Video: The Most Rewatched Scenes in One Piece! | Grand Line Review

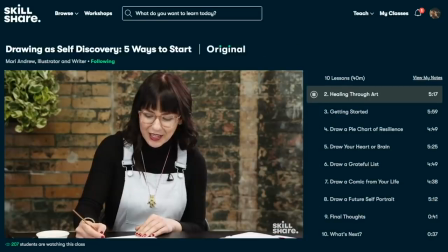248s
Plus the first 1000 people to click the link in the description will get a free trial of premium membership so that you can further explore your creativity.
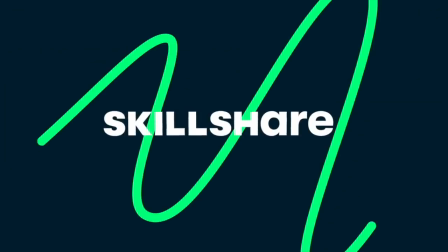255s
So look, just do the thing. It'll be fun, I promise.
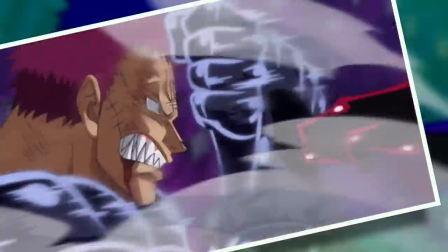258s
About as much fun as going through some of the most rewatched scenes in One Piece and coming up we have another finale being Luffy versus Kartakuri.
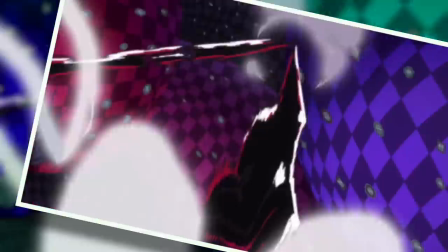265s
And you know what? I actually don't even mean the fight itself. Because yes, the whole conflict from Snake Man onwards was a phenomenal experience,
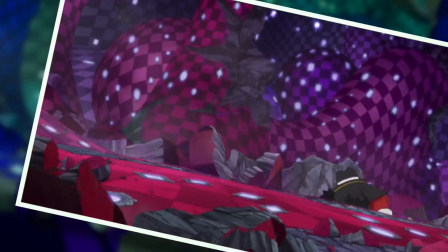271s
but what I and many others are referring to specifically is that last vocal exchange between Luffy and Kartakuri.
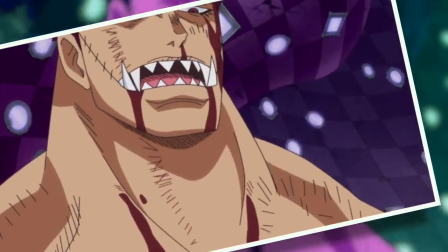277s
The standoff at the very end where after everything Luffy has given over this marathon battle, he finds that Kartakuri is still standing.
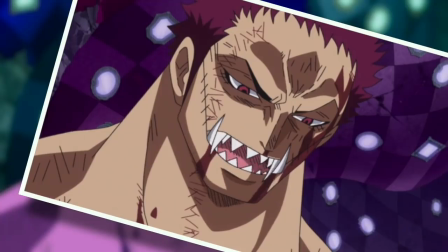285s
And with nothing left to give, Luffy prepares to fight him as best he can, but instead he is met with a simple question from Kartakuri, will he come back one day to defeat Big Mom?
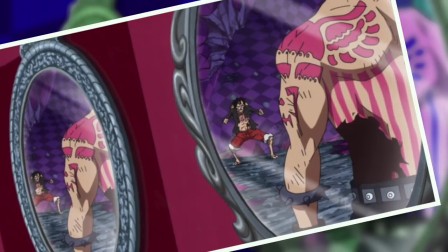294s
Which Luffy responds with what I would honestly call the best Pirate King moment in the series thus far, where he does his thing and states, of course, because I'll become the king of the pirates.
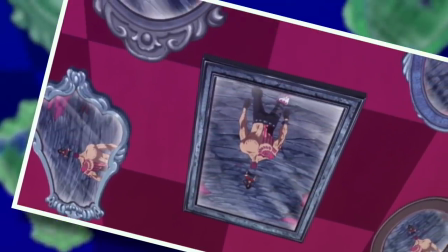302s
But the way it's staged in the anime is so beautiful. Being able to see Luffy's seemingly infinite amount of reflections in the mirror world take on his words as well.
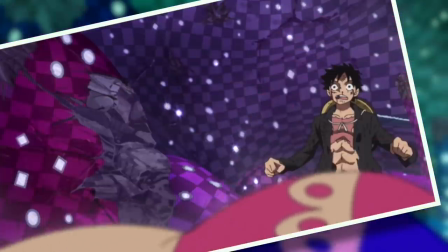310s
And the orchestral piece underscoring everything effectively builds this epic tension before cutting to complete silence to see Kartakuri finally fall.
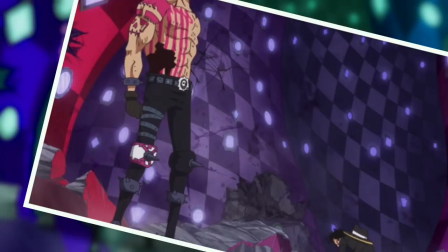317s
This is one of those moments where I think I think the anime really did outdo the manga and it deserves to be rewatched as many times as humanly possible.
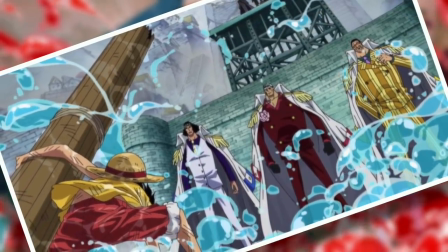324s
Heading back to Marineford now, and if someone was to ask me what one of the most beautifully animated scenes in the entire series was,
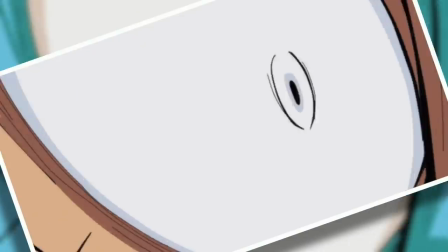330s
it would be very hard to go past Luffy standing up to all three admirals during the Paramount War.
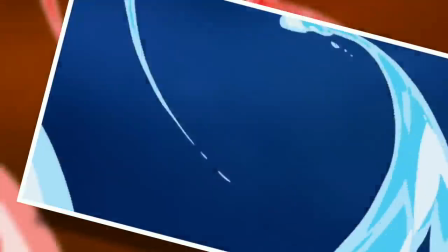335s
And the key to this scene is pretty much entirely water.
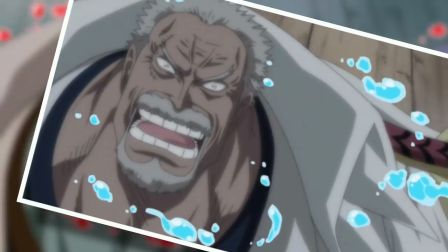338s
From the moment Jinbei threw Luffy, the movement and sound of the water had me captivated and it continues to be a major presence even after Luffy's dramatic landing.
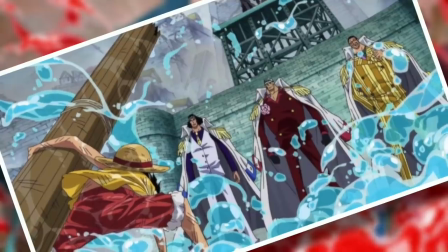345s
Encircling the four figures in the state of slow motion and very effectively stopping time on this chaotic battlefield and allowing us to truly appreciate the moment at hand.
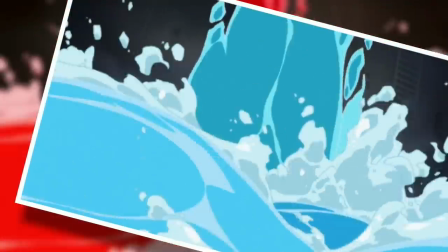353s
Although I will say that with this one, there is something that does kind of annoy me personally,
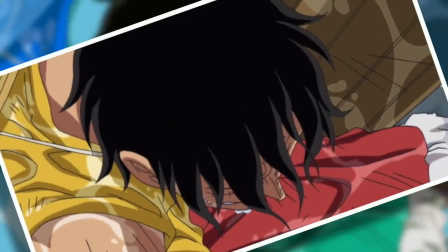357s
which is that it takes Luffy exactly 15 seconds to raise his head whilst we linger on this fairly static shot with the sounds of him breathing.
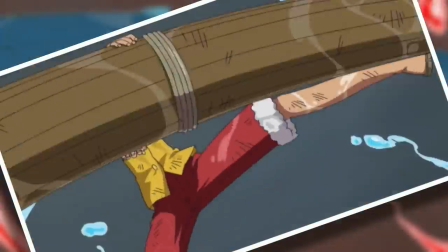364s
For me, it's just way, way, way too long, which I know is ironic because I just praise the scene for slow motion and being able to stop time,
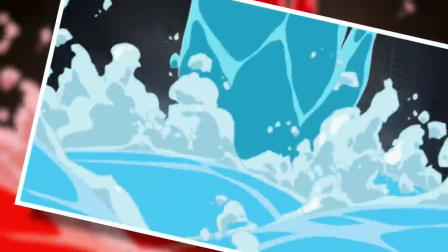371s
but there is artistically valuable slow motion and then there's just filler pacing. Still, I very much understand why people come back to this glorious scene again and again.
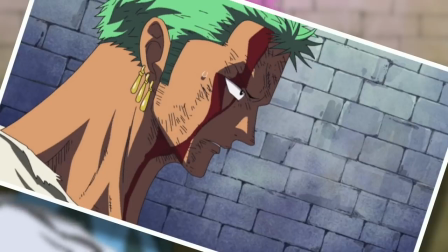380s
Now to change things up a bit, let's talk about a scene where nothing happened, according to Zoro's account anyway.
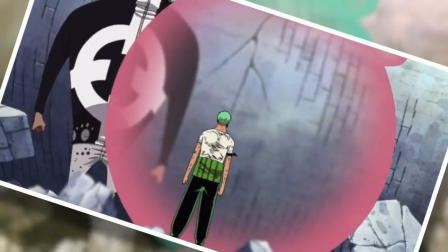385s
Luckily, we have a bit more insight, and this was a scene that was burned into my mind the very moment I read it in the manga.
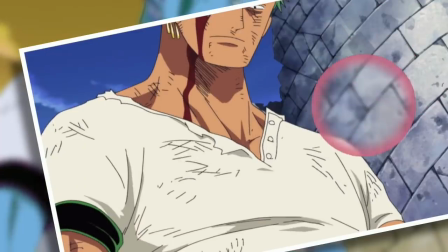391s
And I was honestly, you know, a little bit nervous about how Toei was going to realize it because they were well into their decline of quality during Thriller Bark, but to my pleasant surprise,
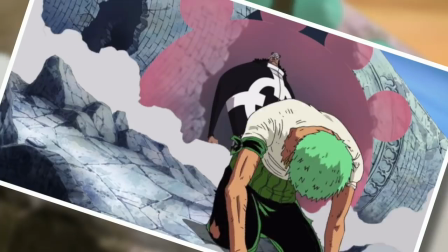399s
this absurdly rewatched scene was done to perfection. In particular, I think the whole affair was given the right amount of breathing room.
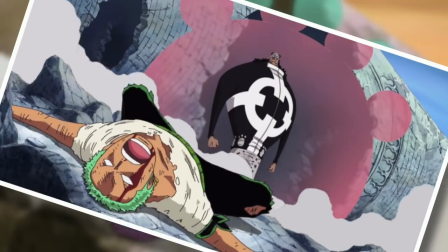405s
This scene wasn't artificially drawn out to the extent that I would call it phillipacing,
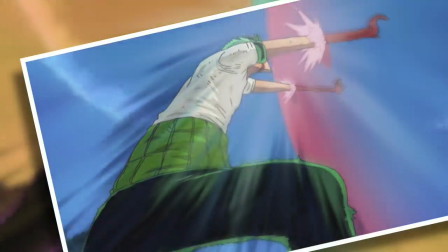409s
but it was very deliberately slow, building up to the sudden moment of Zoro thrusting his arms into the bubble of doom created by Kuma.
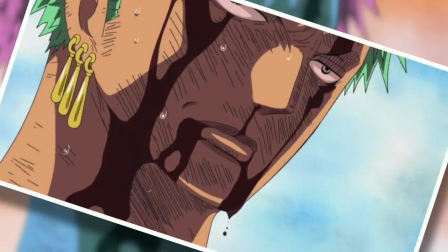416s
And then the final shot of him standing proudly, hanging onto his life by a mere thread, really does tell us everything we'd ever need to know about Zoro.
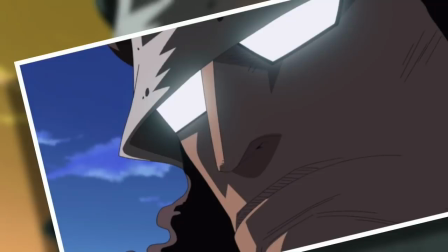423s
And as a result, I would say that this scene gets rewatched more than any of his actual fights, at least according to the truly staggering amount of mentions it got in my comments anyway.
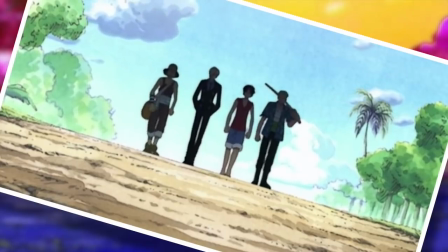431s
And something else that got a shocking amount of mentions, which surprised me quite a bit, was the walk to Aalong Park.
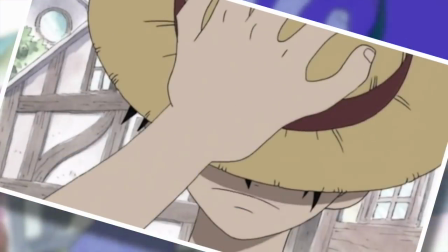436s
But you know what, fair enough, because this was probably one of the greatest additions that the anime has ever made,
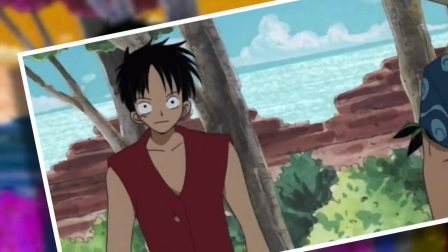441s
because fun fact here, this dramatic and practically iconic walk was not in the manga.
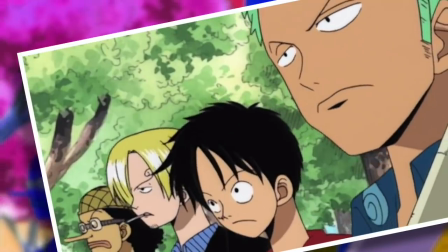445s
There, we basically go from Luffy and the others ready to fight to Johnny and Yosaku talking, and then bam, Luffy punches a hole in the wall.
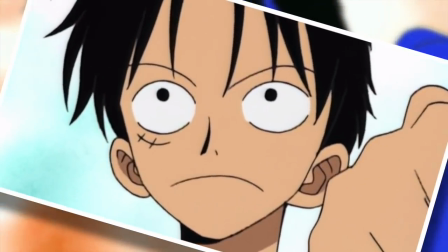451s
And that does work fairly well on page, but the anime adaptation is an entirely different beast.
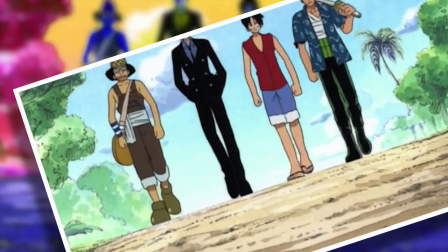456s
Here, the team chose to have Johnny and Yosaku's words playing against what is basically a march of the four straw hats,
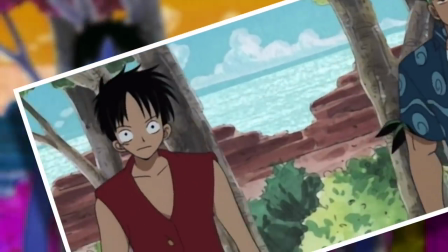462s
Luffy, Zoro, Sanji, and Usopp. each of whom looked determined, confident, and incredibly pissed off.
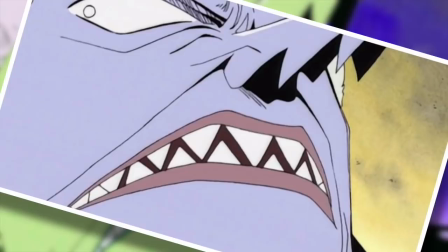468s
Juxtaposed against the words of Johnny and Yosaku, it works perfectly and it makes Luffy's ultimate punch to break down the wall and call out Arlong feel that much more earned.
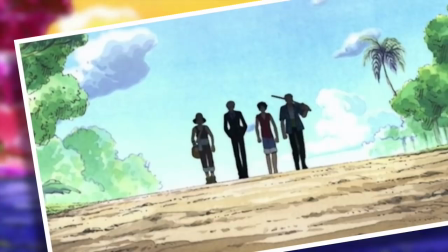476s
It really is the epitome of classic One Piece and given how old it is, it may even be one of the most empirically rewatched scenes in the entire series.
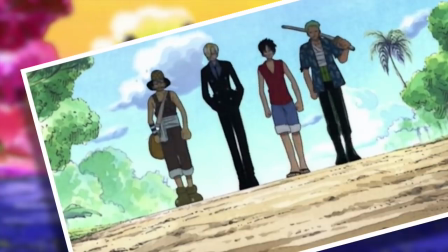484s
However, there were a few others that got some excessive mentions as well. One of which was the finale of Luffy versus Crocodile.
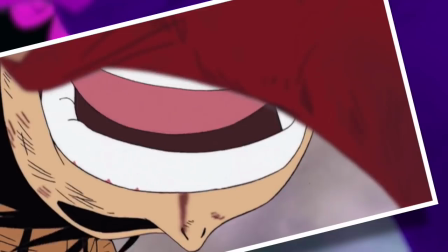490s
And just like Luffy versus Lucci, this was a childhood staple of mine.
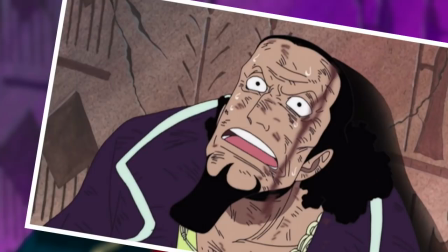493s
So much so that the number 126 is actually quite special to me because it was ingrained into me that this was the episode where that occurred.
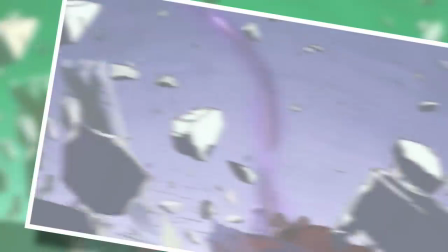501s
So every time I see the number 126, I do actually think of Luffy vs. Crocodile, you know, sadly enough, because that's my life.
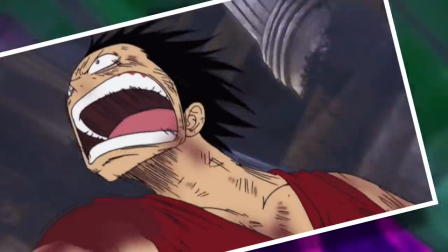507s
But this really was, and still is, one of the greatest pieces of action that One Piece has to offer. And it came at a time where Luffy was finally being pushed to his limits.
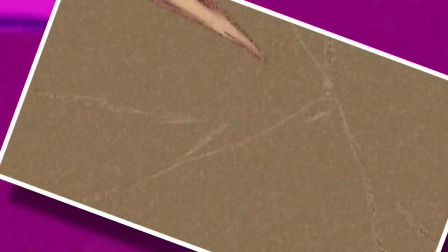515s
And as a result, we got to view the full scope of his combative creativity and raw determination,
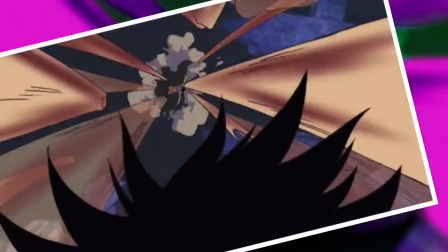520s
which gave us this stunning mid-air clash where Luffy utterly dominates Crocodile. So much so that he even ends up punching him straight through solid bedrock.
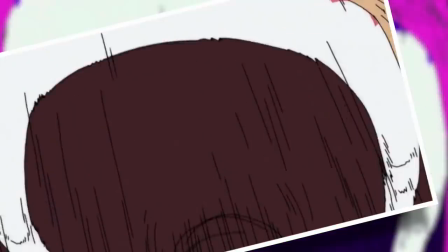528s
And looking back on it, no, it's not the greatest of animation these days, but the shot composition,
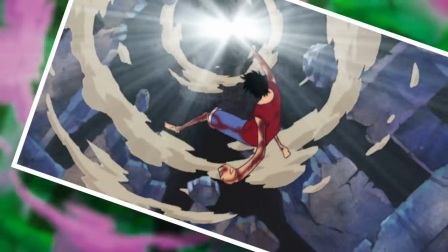533s
the music, and the voice acting are all still incredibly on point and well worth watching, even now,
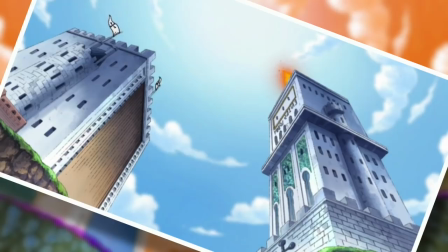537s
just over 18 years after its original air date. And another timeless classic would, of course, be Robin's I Want to Live from Any Slobby.
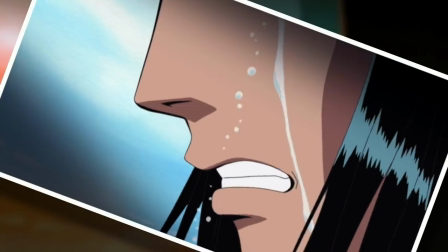544s
It's one of those things, really.
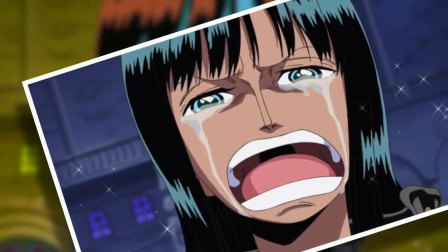546s
All I have to do is say the words Robin and Any Slobby, and I bet that almost all of you will immediately have a perfect mental flashback of Robin's words, as well as the guttural,
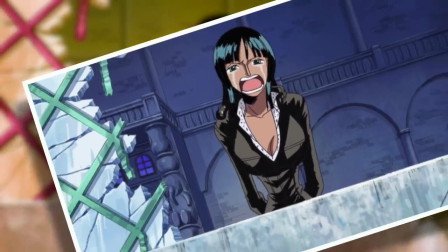554s
desperate vocal performance behind them.
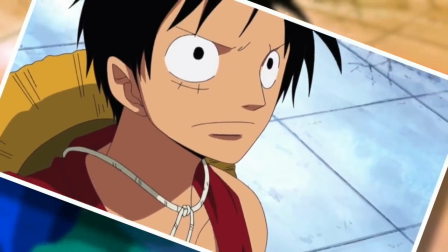556s
But this scene is so much more than that because it's set up so dramatically by the slow walk of the Straw Hats to get into their position on the wall, facing off directly against CP9,
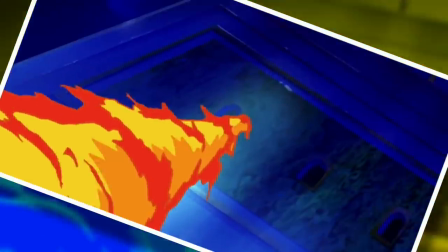565s
followed by Luffy declaring war on the world government, all for Robin's sake,
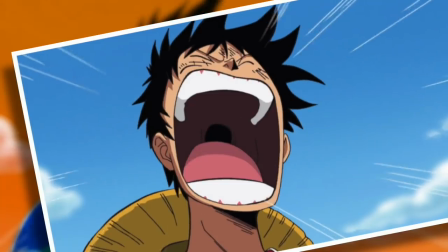568s
which finally breaks through to her and gives Robin permission to admit the very basic desire that she wants to live.
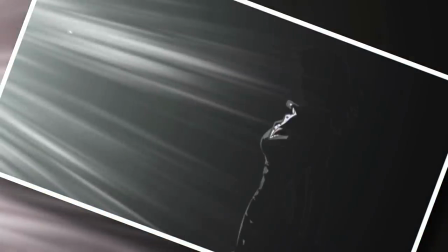574s
A desire that she had been suppressing ever since the Ohara incident, and a cathartic release to both her and the audience after having heard the words out loud.
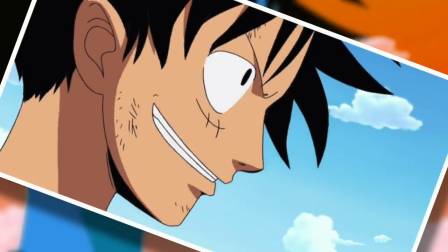582s
However, as good as this is, there is still one scene that had so many more mentions than literally any other,
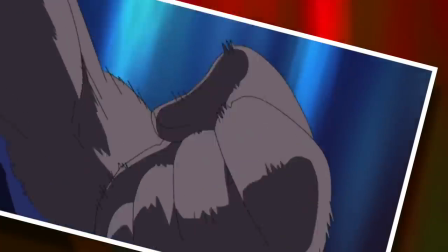587s
and that would be Luffy punching a world noble, specifically punching Saint-Charlos.
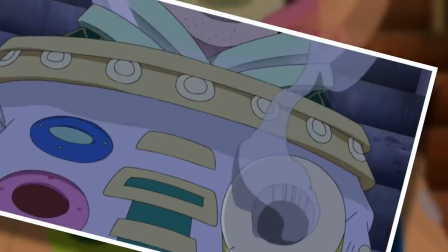592s
This is one of the most iconic moments in all of One Piece, where the stage was set by the shocking brutality of Saint-Charlos,
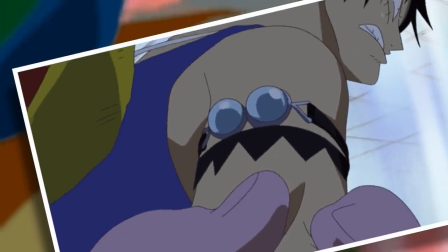598s
but what really makes this scene is the buildup of pure rage that we see within Luffy,
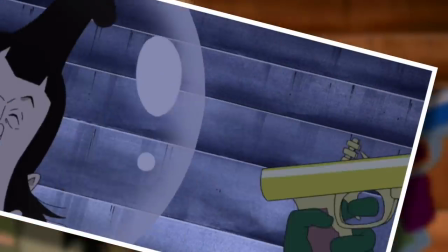603s
the likes of which we had never seen before. This sort of internalized force that usually doesn't present itself within a casually explosive Luffy.
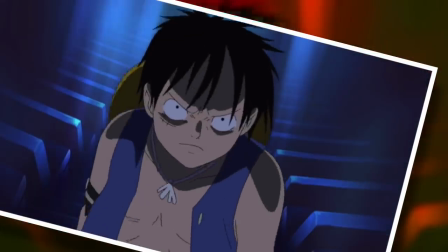610s
However here, Luffy harness this anger and just walk towards Chalos.
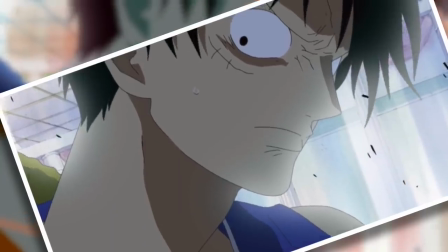614s
He walks slowly and purposely, completely aware of what he was about to do and the consequences that it would have.
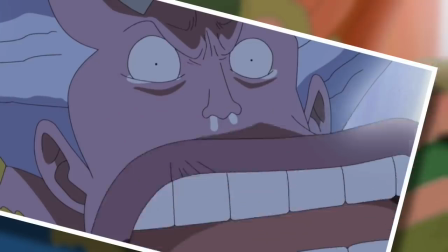620s
In fact, you could say that this one punch really is responsible for shaping One Piece as we know it today, because it set into motion a series of events that saw the separation of the straw hats,
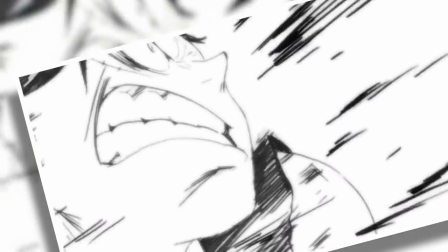629s
but it was 100% worth it. Watching Luffy quite literally punch the color out of the frame when his fists impact Chalos' sad excuse
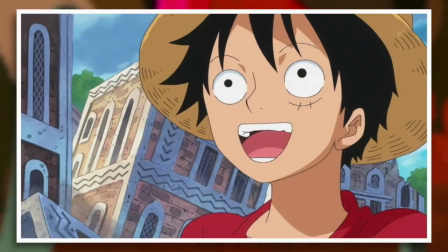637s
use for a face is probably the most satisfied I've ever been whilst watching the anime or indeed any anime.
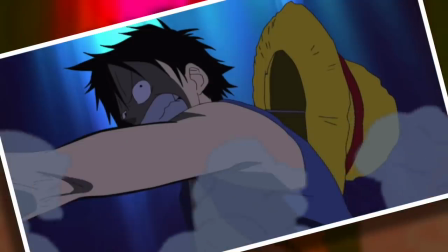643s
And given how often this scene seems to be rewatched by all of you, I'd say the same is very much true of the greater One Piece fan base.
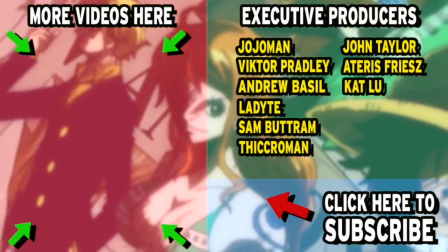649s
But what do you guys think? Please do leave your thoughts in the comments below or even join my Discord server.
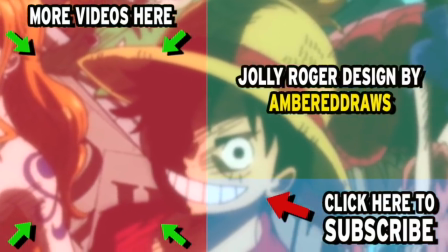653s
And if you'd like to see more videos like this, then please do go and check out some of my other content or even subscribe to the channel for more glorious One Piece business uploaded straight into your YouTube feeds.
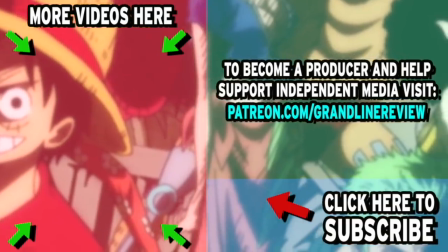662s
But for now, this has been the Grand Line Review and I'll see you next time.